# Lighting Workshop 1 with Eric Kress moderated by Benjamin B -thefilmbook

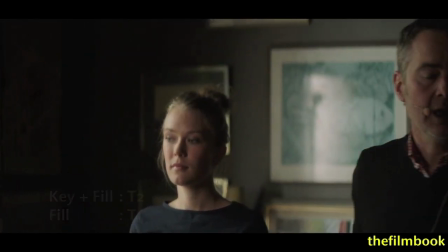[8:17]
Which is now readable. Yeah, which is like two and a half stops under.
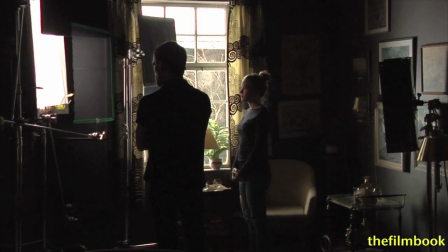[8:21]
And two and a half stops under is the Eric fill.
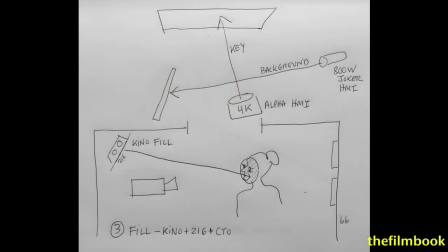[8:27]
And now we have an issue with the painting in the background. You see it's reflecting our Kino flow.
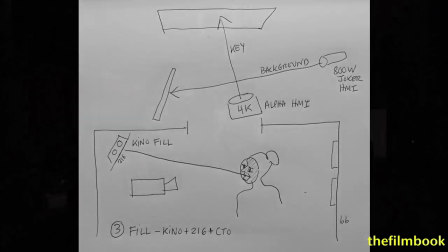[8:33]
Yeah. So that's why we were spraying before. And I think maybe we could do a little bit more with some Dolling spray.
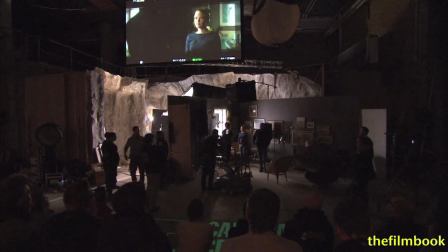[8:39]
Yes. Because I kind of like the reflection, but I don't like that I see it so sharp, exactly. So we'll try to do that. And if it doesn't work, we'll probably take in a little wedge.
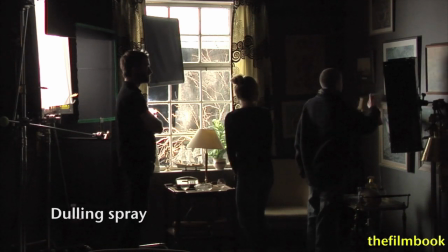[8:56]
But it's true, you can spend hours of fun time trying to make reflections work.
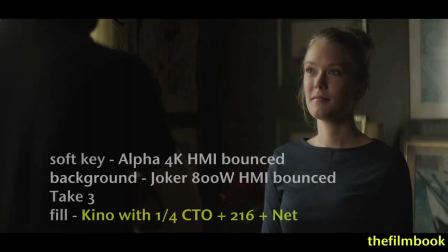[9:03]
Let's shoot this version then. And cameras were on. Okay. And we know what to do.
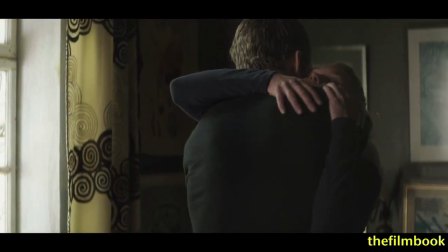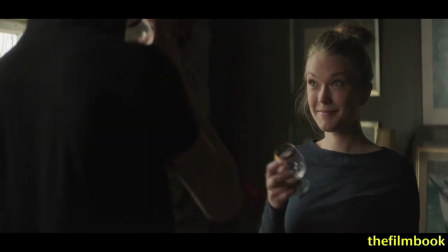Because we put up the field, she wasn't completely dark in her face when they're embracing each other.
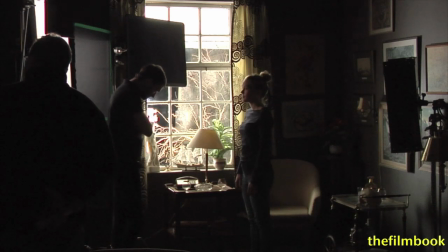[9:26]
You could say, where does the light come from? But I mean, it's so low that it would probably work.
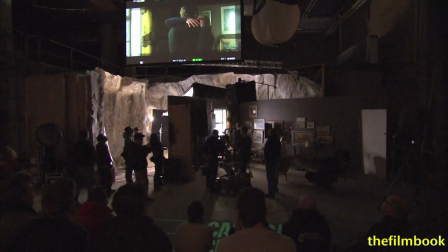[9:33]
Now we see her light, her head a little bit, there's still some light in it,
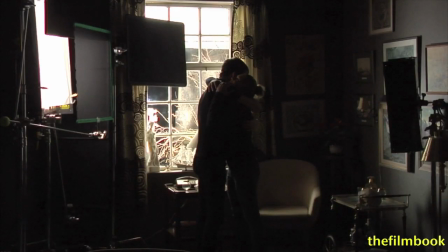[9:39]
which is maybe nice, maybe she would look at him in a certain way and then there is some light for her to act on without compromising too much on the side light. I totally buy it. Thank you. Now we could add some sunlight.
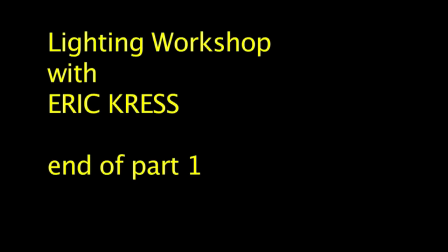[9:53]
So we put up a 1,600 HMI. We could do two things. We could bring down the exposure of the sunlight, or we could cut it off a little bit, which I think we should start with. It can be relatively hard to look at in her eyes.